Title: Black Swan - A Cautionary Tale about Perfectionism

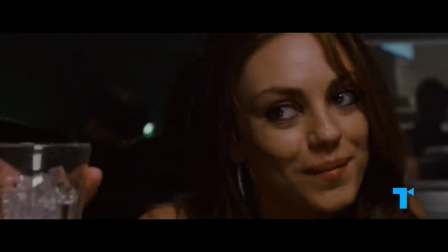(8:21)
When they go out one night, Lily eats a cheeseburger, takes drugs, and drinks alcohol without concern about tomorrow's rehearsal or agonizing over her decisions.
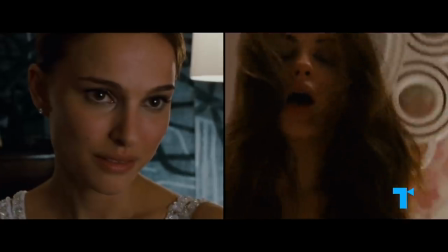(8:30)
Nina and Lily embody the dichotomy of the Madonna-whore complex,
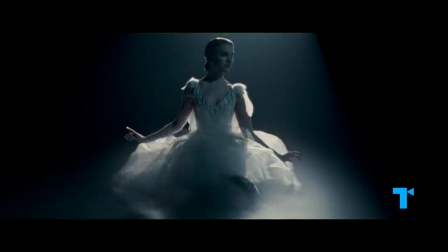(8:34)
the innocent virginal controlled good girl versus the evil sexual-destructive bad girl.
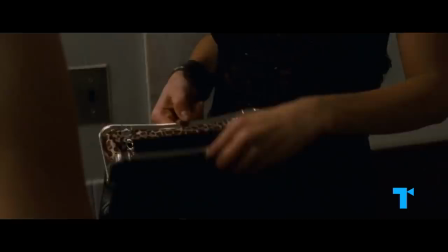(8:40)
Our society still largely pushes women into one of these two categories, and here the dichotomy also mirrors the actual story of Swan Lake.
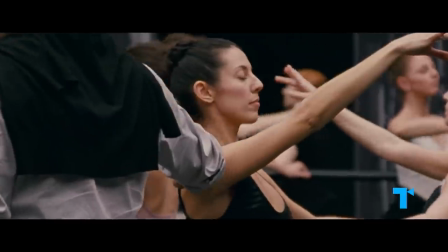(8:48)
The white swan is pure and graceful, Virginal girl, pure and sweet, whereas the black swan is seductive and dangerous.
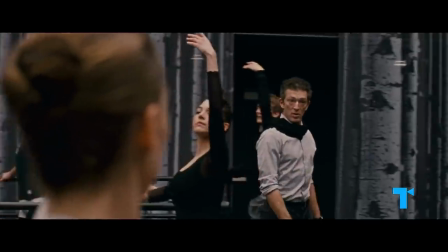(8:55) The lustful twin, the black swan, tricks and seduces him.
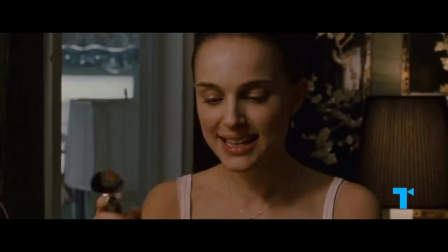(9:01)
In her life, Nina's getting mixed messages about which swan she should emulate. her mother praises her for being a good girl.
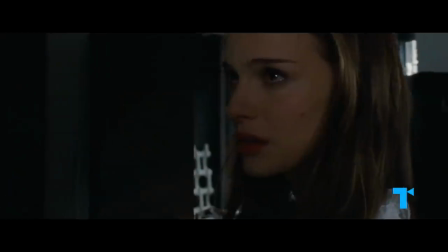(9:08) You sweet girl.
While her director, Thomas, suggests that to be a star, she must be a more daring, sensual woman.
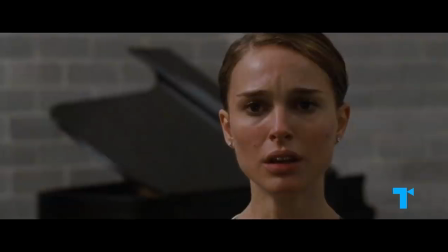(9:15) That was me suggesting you when it needs to be the other way around.
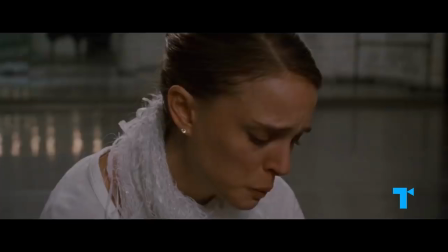(9:18)
And since all of the people around her have their own visions of perfection, no matter what she does, Nina can't be everyone's version of perfect.
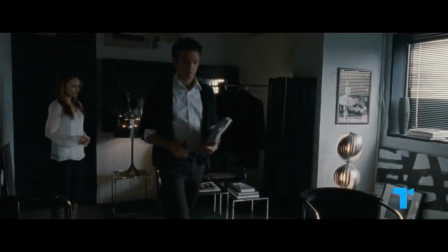(9:27)
Mirroring the white and black swans, the monochrome colors throughout the film's costume and production design are used to show the contrast between Nina and Lily,
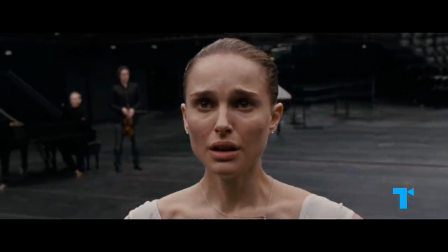(9:35)
and how their world constantly confronts them with their black-and-white labels, the divide of being either the light or the dark woman.
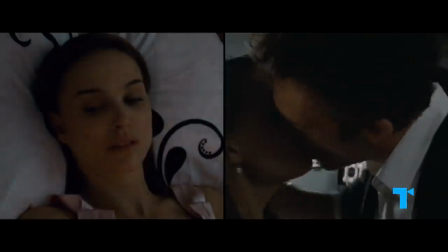(9:42)
In this society, trying to dance both roles, to be both the good and the bad girl, feels impossible.
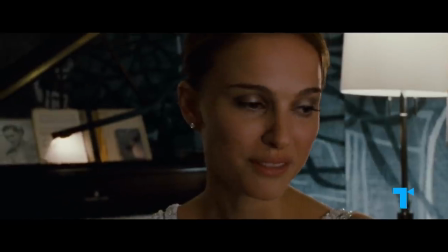(9:49)
The black-and-white color scheme of the film also reflects how Nina's childlike mind sees the world in oversimplified terms.
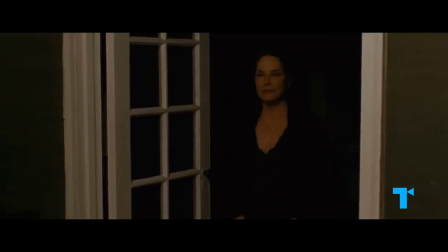(9:56)
Erika contributes to Nina's black-and-white mindset with her extreme reactions to Nina's behavior.
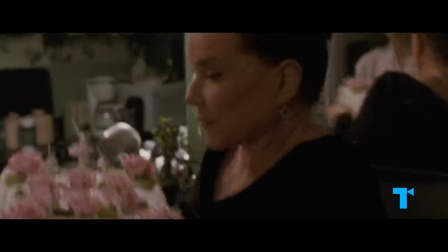(10:01) My stomach's still in knots. Fine. Then it's garbage."
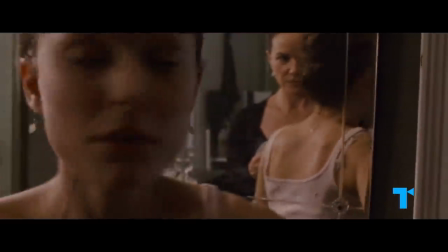(10:05)
Which sends the message that everything Nina does is either good or bad, making her mom proud I didn't mean to do Swan Queen.
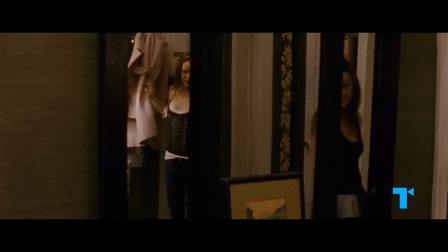(10:14) Or angry. Do you have any idea what time it is?
Erika is another mirror for Nina in the film.
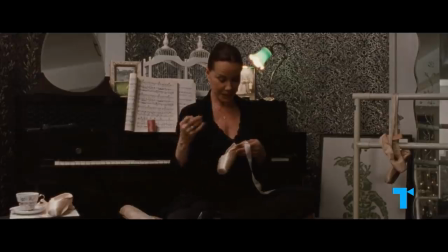(10:19)
Since ending her career, Erika's put all of her attention on making Nina the perfect ballerina.
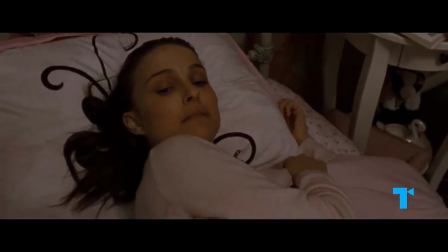(10:24)
And Erika puts overwhelming pressure on Nina to be the perfect daughter, a flawlessly obedient copy of her mother's image of perfection.
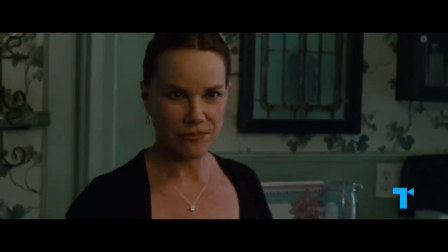(10:32) He promised to feature me more this season. Well, he certainly should.
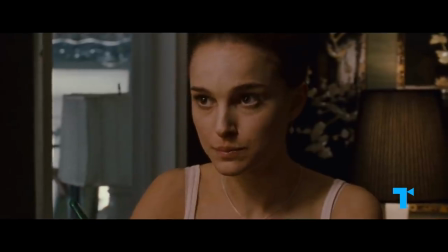(10:37) You've been there long enough, and you're the most dedicated dancer in the company.
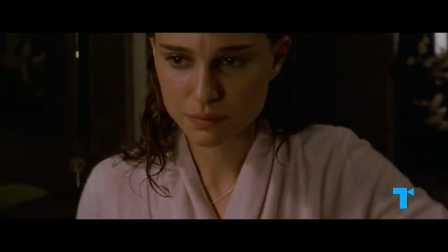(10:41)
By infantilizing her daughter, Erika ensures that Nina's womanhood stays suppressed, keeping her both desexualized and good.
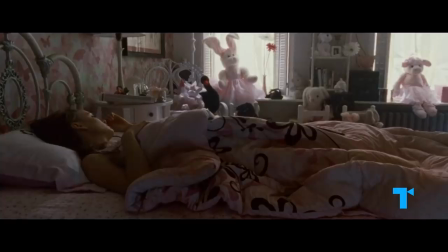(10:49)
This is highlighted in Nina's childish living space, which is filled with stuffed animals, dolls, and pink butterfly wallpaper.
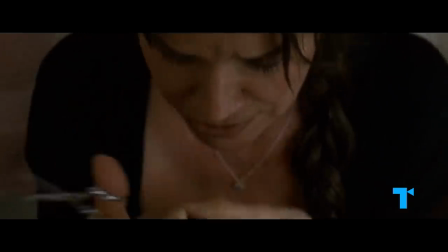(10:56)
It's also shown in how Erika violently cuts Nina's nails, treating her like a child who is incapable of caring for herself.
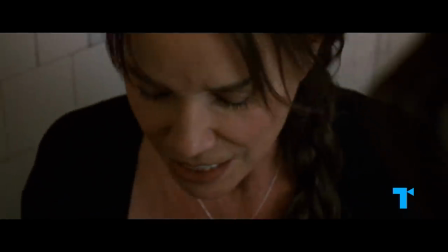(11:03) It's all this pressure. I knew it'd be too much. I knew it.
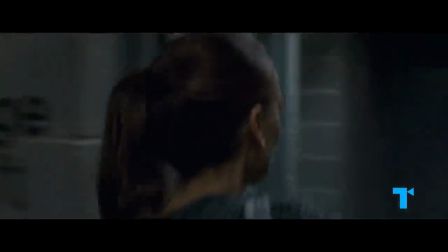(11:07)
Nina takes on this behavior, obsessively cutting and filing to keep herself from scratching, like a form of punishment and repression.
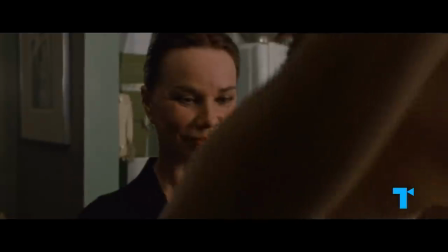(11:13)
But her scratching at her skin is an act of defiance, which angers her mother because it's an imperfection.
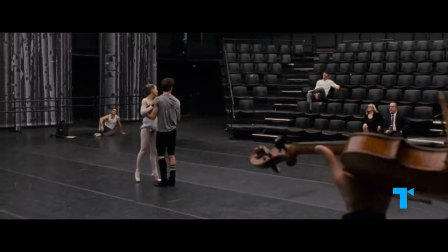(11:20)
Throughout the film, we can also find a strong connection between Nina's perfectionism and her sexual repression.
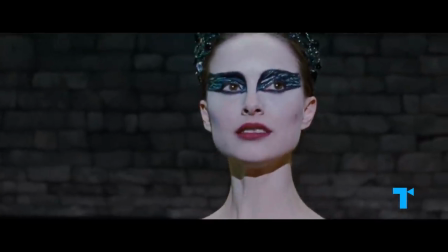(11:26) He always said you were such a frigid little girl.
Nina's blossoming into an empowered artist is intertwined with her sexual awakening.
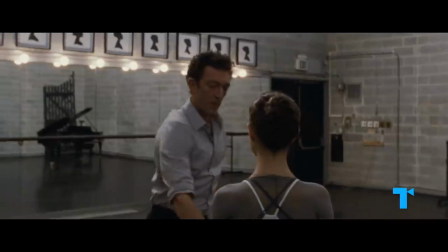(11:34)
After a lifetime of repression, Nina's launched into womanhood. Thomas uses sex to get Nina to tap into her creativity and passion.
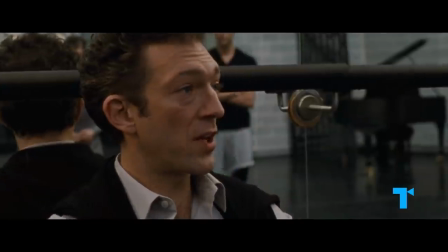(11:42) Would you f*** that girl?
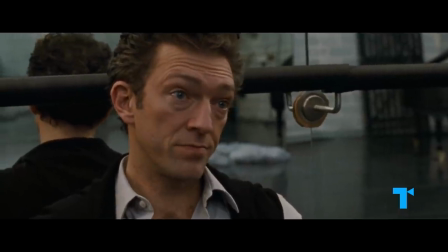(11:46) No. No one would.
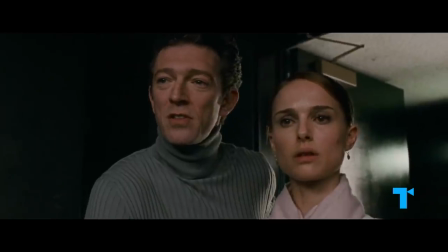(11:48)
He also pits Nina and Lily against each other, purposely sharing his admiration for Lily, and eventually making Lily her alternate.
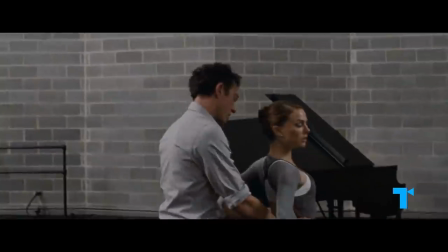(11:55)
The black swan role is the impetus for Lily and Tomah to urge Nina to Let it go, let it go. and explore her body.
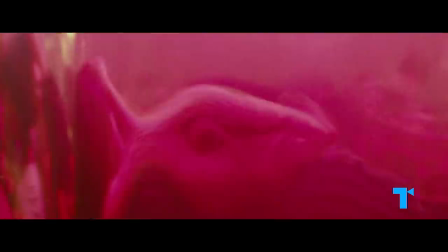(12:02) Go home and touch yourself.
At the dance club, as Lily seduces Nina into letting go of her correctness, we see Nina's image multiply, merge with Lily's, and turn into the black swan, representing her sexual transformation.
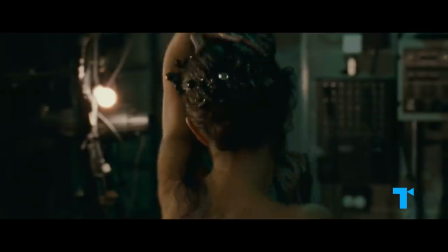(12:16)
And as Nina transforms further into the black swan, she claims dominance and agency of her sexuality.
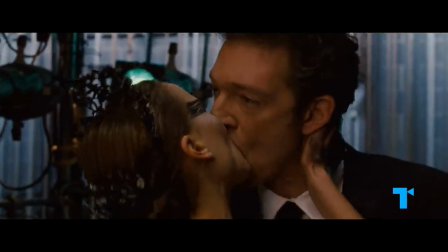(12:22)
This involves both the confidence to overpower and assert herself with Toma and to break free from her mother's control.
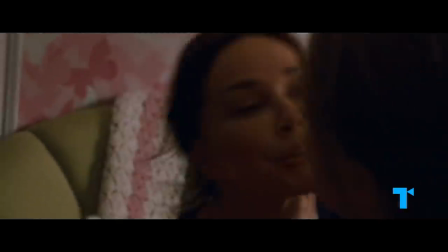(12:29) What happened to my sweet girl, huh?